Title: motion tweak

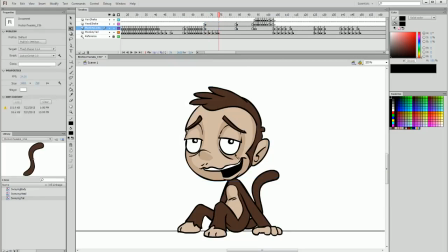754s
The reason I'm removing my initial tween is because if you move the pivot point of a symbol, it doesn't move that pivot point on every keyframe of that symbol, and then it can sort of warp the animation a bit.
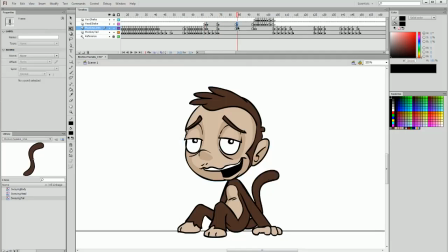766s
So I've just gotten rid of the animation, and I'm going to copy and paste these keyframes on all of the duplicate keyframes that I've created.
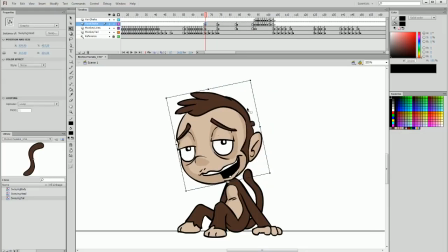775s
And now the pivot points are correct. So I can recreate this animation quite simply by skewing in the position that I had before,
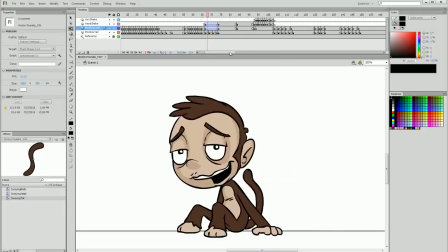784s
and adding a tween and easing it out, and then making sure that looks alright, and that does exactly what I want it to.
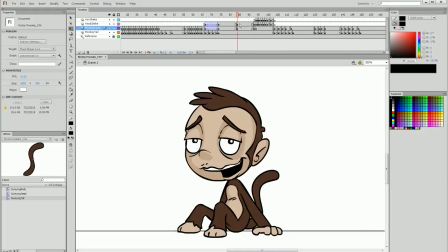790s
And now what I'm going to do with this central keyframe duplicate is move the head forward as if he's sort of lulling his head about a bit, and tweak his body forward as well. And I just want to make sure everything's in line with the motion, so it's just in a smooth arc without looking like he's bending over or anything like that.
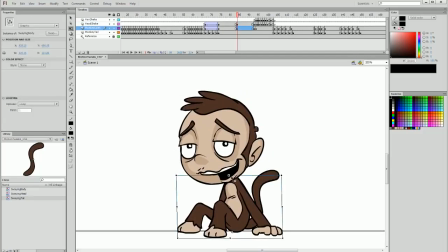809s
Just flipping back and forwards until I'm happy with the start and end position. Don't want the body to come up or anything. Alright, I'm happy with that. I'm going to add a tween between these 2 frames. And at the moment that looks a bit silly.
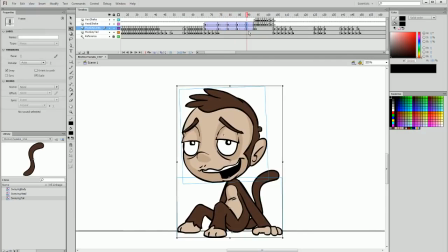824s
But what I'm going to do is add another duplicate keyframe for both of the head and body layers in between the start and middle, and then the middle and the end. And then I'm going to add some secondary motion to the head.
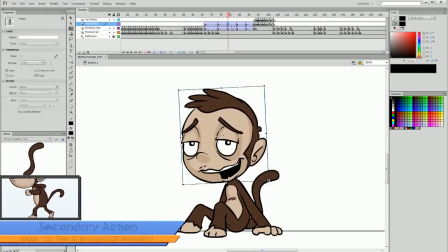838s
So as it's moving forward, I want the top of the head to be dragging behind,
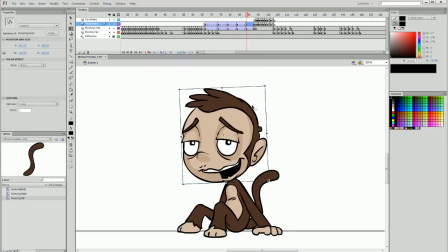843s
and then as he's moving back, I want the top of the head to be dragging forwards. The reason for this is it creates a bit of a drunk sway. Now, if I ease in and out,
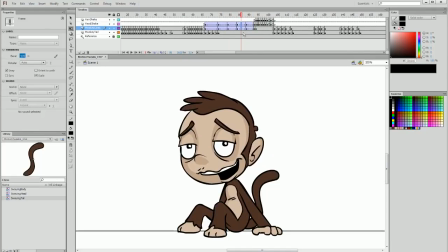857s
and then ease in, that being in the first half of the second half of the animation, and then the second half of the second half, ease out, then I have an ease and an ease, and we get this little motion like he's a bit drunk.
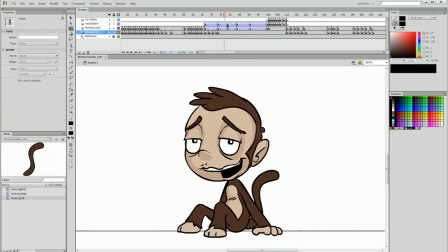870s
Now I'm actually going to extend the duration of the end section here, just so it starts off faster and it gets a bit slower,
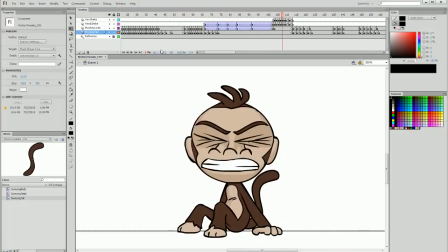877s
and that adds a bit of accentuation to the motion of the sway of the head. And then we're making the most of this section where he's shaking his head
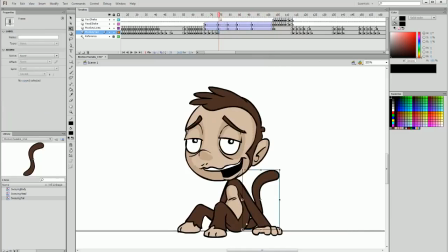885s
and sort of lulling about a bit. I do want to make something of the tail though, because at the moment it's doing nothing. So I'm just going to simply create a duplicate keyframe at the end of that motion, and in the middle, just skew it out slightly and add a tween between them, easing out on both of those motions.
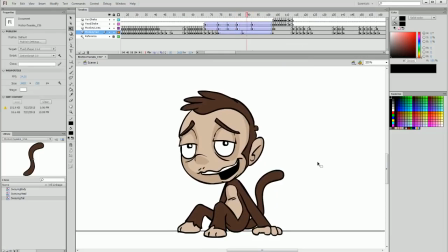904s
And now when I play, it just has a little something there. I don't want it to be too symmetrical though, so I can actually just drag it forward so that it starts off faster and ends slower,
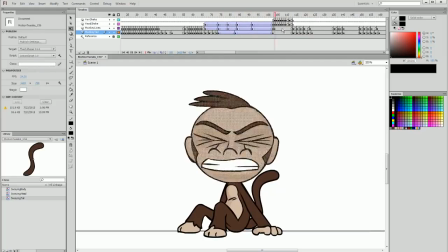914s
quite like the head lolling back and forward. And then when he's shaking his head, I want the tail to do something as well. I want it to stick out like this with an ease out, and let's see how that looks. And I'll maybe have it bounce back into its previous position, easing out again.
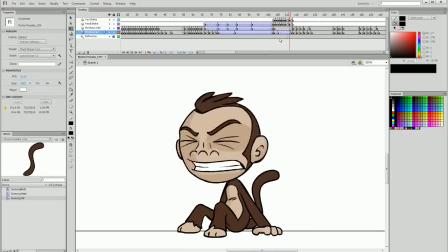933s
So we have this sort of reacting tail as he moves about.
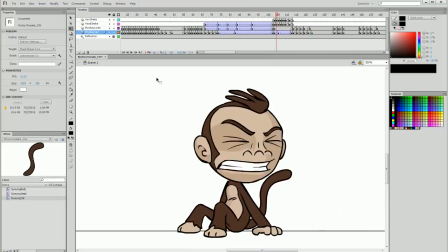938s
So he sits up, bounces, we have that motion swaying in and out like that,
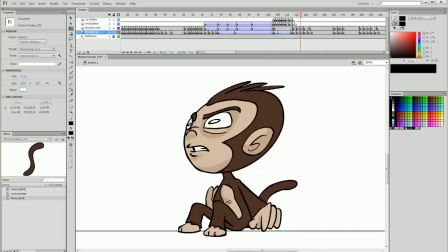943s
and then he shakes his head, his tail reacts, and then of course we get into our next motion. Now we need to smooth this motion out like we've done with our rest of our motions.
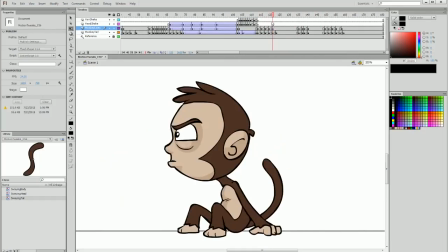954s
So we have him reaching forward, bam, and then sort of bouncing back.
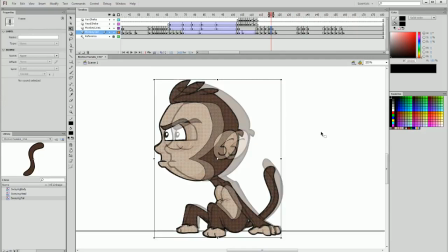959s
So as we've done previously, I'm going to add a duplicate keyframe between these two,
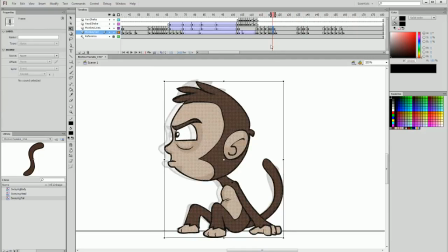964s
and then I'm going to add a keyframe at the end and then smooth out the motion between those two frames as well.
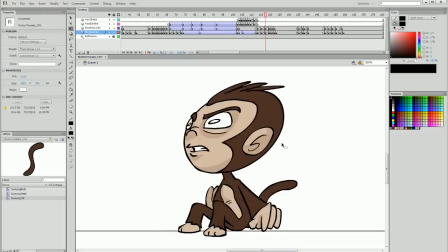969s
So I've added in 2 duplicate keyframes, and that just smooths out that end transition.
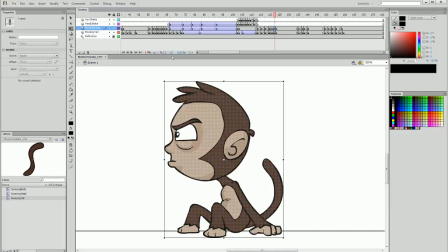974s
I'm going to add one last one so that just before I can have it a tiny little bit out, and that means it slows down quite a bit, and I'm going to move those frames to be on doubles. Now I know I'm moving quite fast through this. I guess it's because it's all quite second nature to me, but I hope I'm sort of communicating the process effectively here.
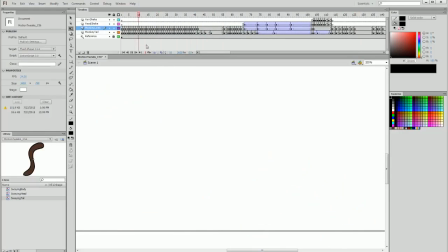993s
And you can almost see too with the frames themselves that they're all on singles, the motion is smooth, we're creating a weighted motion.